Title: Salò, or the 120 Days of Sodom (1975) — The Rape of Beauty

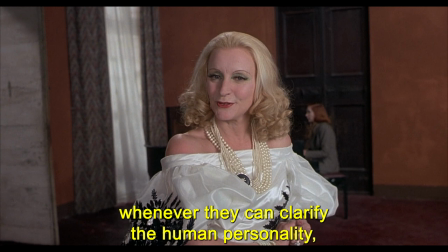[27:56] Signore mio. Lo so bene, sono stata avvertita di non omettere alcun dettaglio e di entrare nei minimi
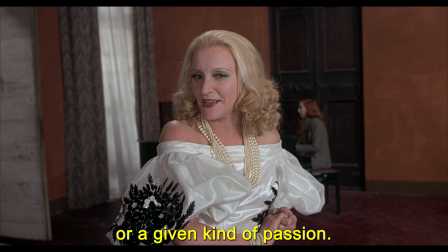[28:04] particolari tutte le volte che si possano servire a gettar luce sulla personalità umana,
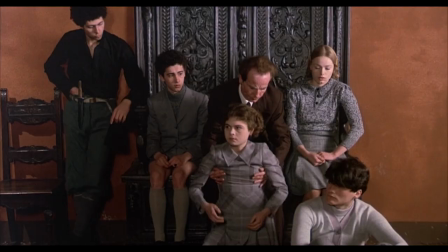[28:10] ovvero su un determinato genere di passione.
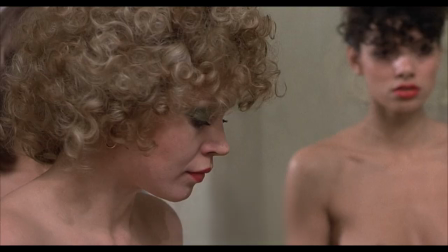[28:15]
Sometimes these stories lead the libertines to take action and rape or torture the kids,
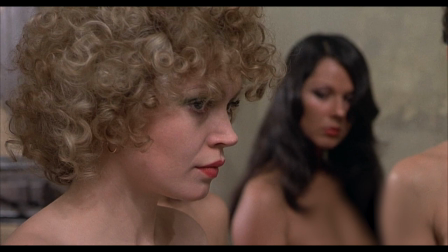[28:21]
including humiliating the daughters by making them serve food in the nude.
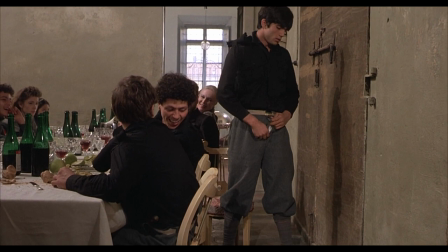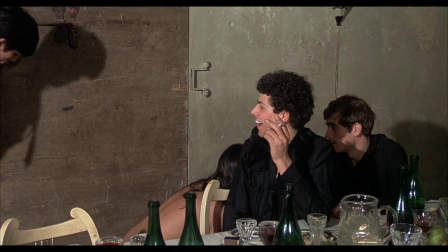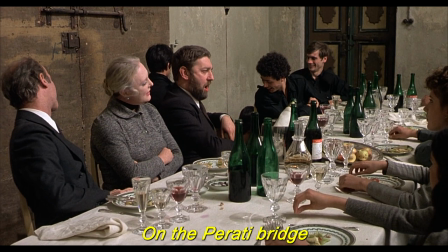[28:35]
One is even sodomized by a guard, sparking the libertines to laugh and eventually sing on the Parati Bridge while eating,
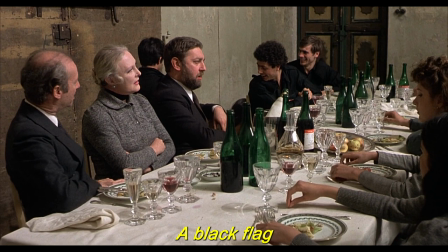[28:43]
corrupting the melodic beauty of the song with their ugliness and perversion.
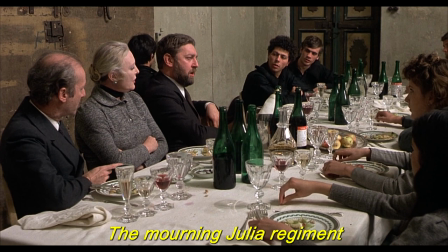[28:48] È il lutto della Giulia che va alla guerra.
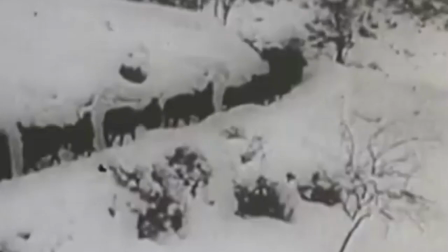[28:57]
On the Parati Bridge was originally sung by the Giulia Alpine Brigade during the Italian campaign in Greece during 1941.
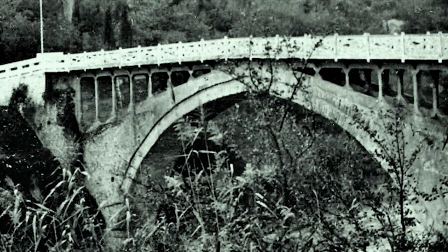[29:05]
The bridge signifies a point of no return, in particular at the start of the campaign in the time of Fascist Italy.
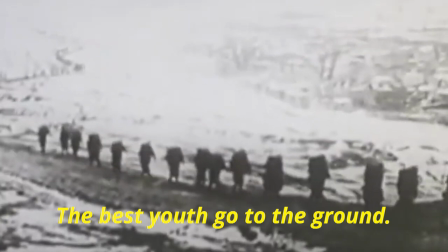[29:13]
The line which perhaps stands out most translates to "the best youth go to the ground," an explicit reference to the sacrifice of Alpine soldiers in Italy.
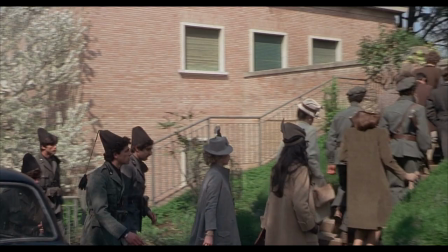[29:23]
Though here it also takes on a new meaning.
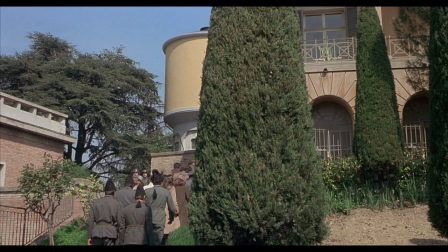[29:25]
The bodies of the Italian youth exploited and mutilated for the sadistic satisfaction of imposing forces.
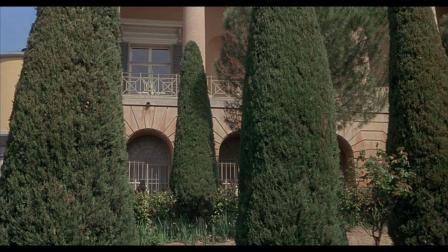[29:33]
The moment marks a point of no return for the youth, for their fates are sealed by the libertines' rigorous code.
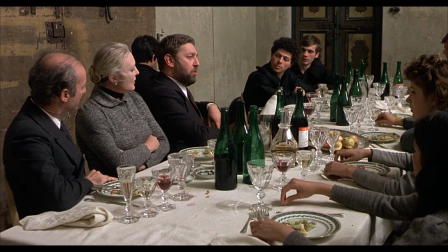[29:41]
The libertines sing the song, and the moment is somber,
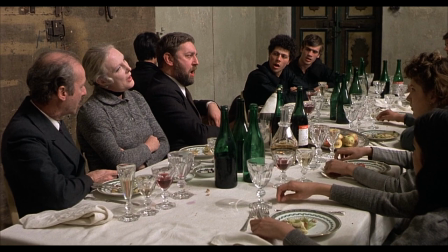[29:45]
but the nationalistic overtones frame the sacrifice of Italian bodies to serve a greater cause,
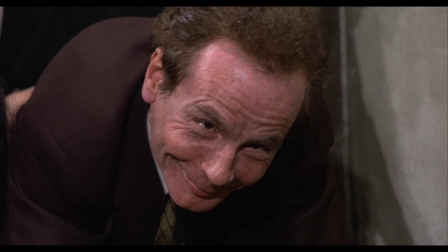[29:51]
in this case surrendering their bodies to the will of the libertines.
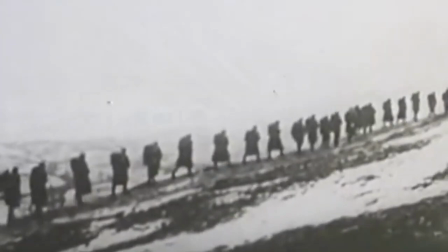[29:55]
Of course, this is no noble cause, but neither is serving a fascist army.
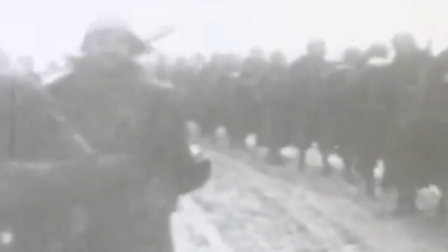[30:01]
It is of no surprise that the National Alpine Association did not take kindly to Pasolini's use of the song.
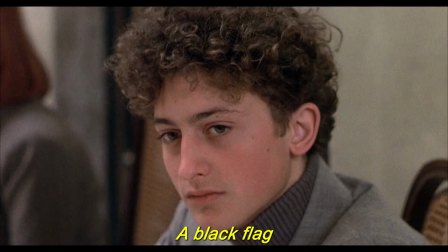[30:11] Sul ponte di Berati, bandiera nera.
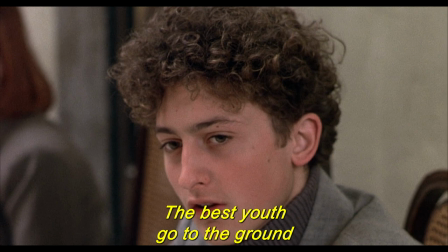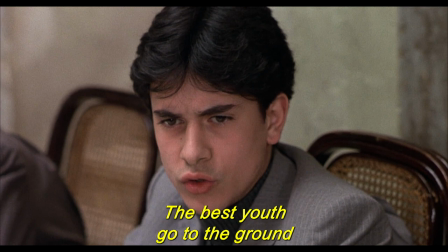sottoterra.
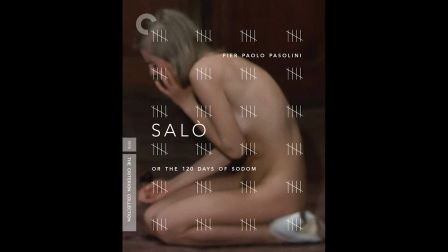[30:40]
For all its ugliness and dehumanization, the film is still marked by beauty and humanism, which will be expanded upon later in this video. The use of music here may seem beautiful, but the ironic expression and contextualization in a scene of rape renders the insisted aesthetic of beauty and grandeur present, but empty as consumer goods.
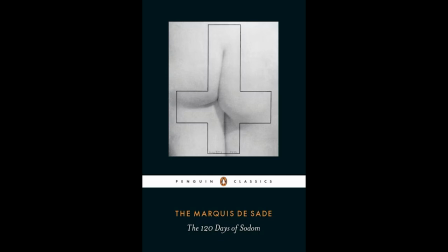[31:01]
In his manuscript, Marquis de Sade exhibits a sense of satirical self-awareness and how he plays up the superficial image of importance underlying libertine sexuality, which he, ironically enough, can't help but relish within the abyss of his dark literary mind.
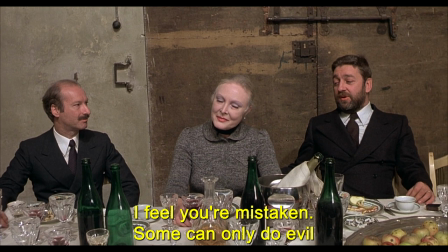[31:17] Non c'è nulla di più contagioso del male. Lei, eccellenza, a mio avviso è un errore.
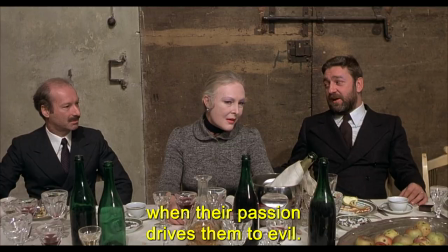[31:22] C'è gente che non riesce a comportarsi male se non quando la passione le spinge al male.
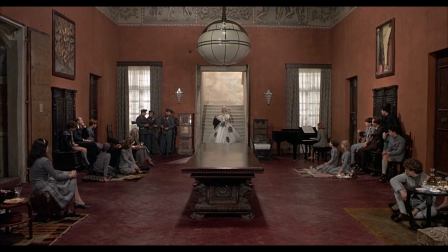[31:28]
Salò's scenery also reflects libertine fantasy,
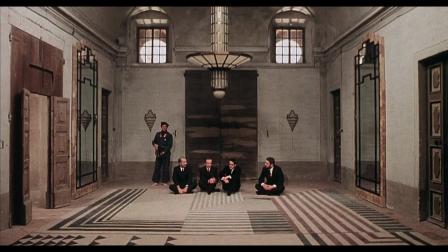[31:31]
as Pasolini's recurring use of symmetry in wide shots against the backdrop of the mansion walls and corridors,
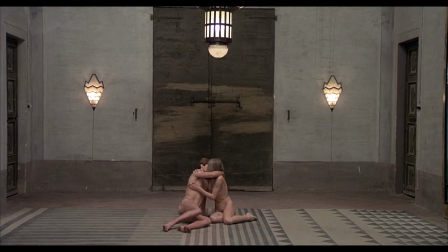[31:37]
with subjects framed in the center, evokes associations with traditional works of art,
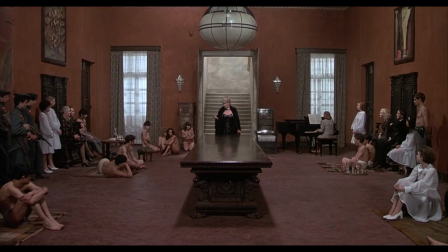[31:43]
capturing the vast beauty of the world and the people within it. But here the art depicts the body, exploited and suffering.
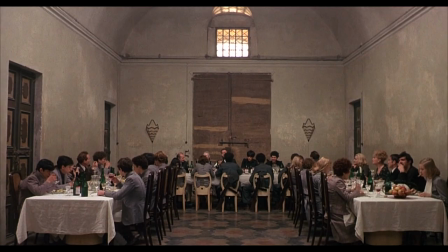[31:50]
And the sickening perceived beauty and importance present is an imposed aesthetic of true ugliness,
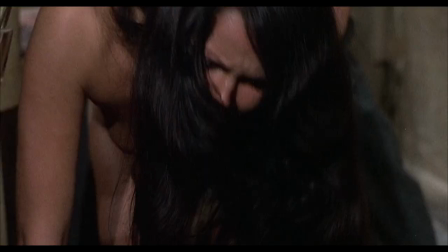[31:58]
the rape of beauty.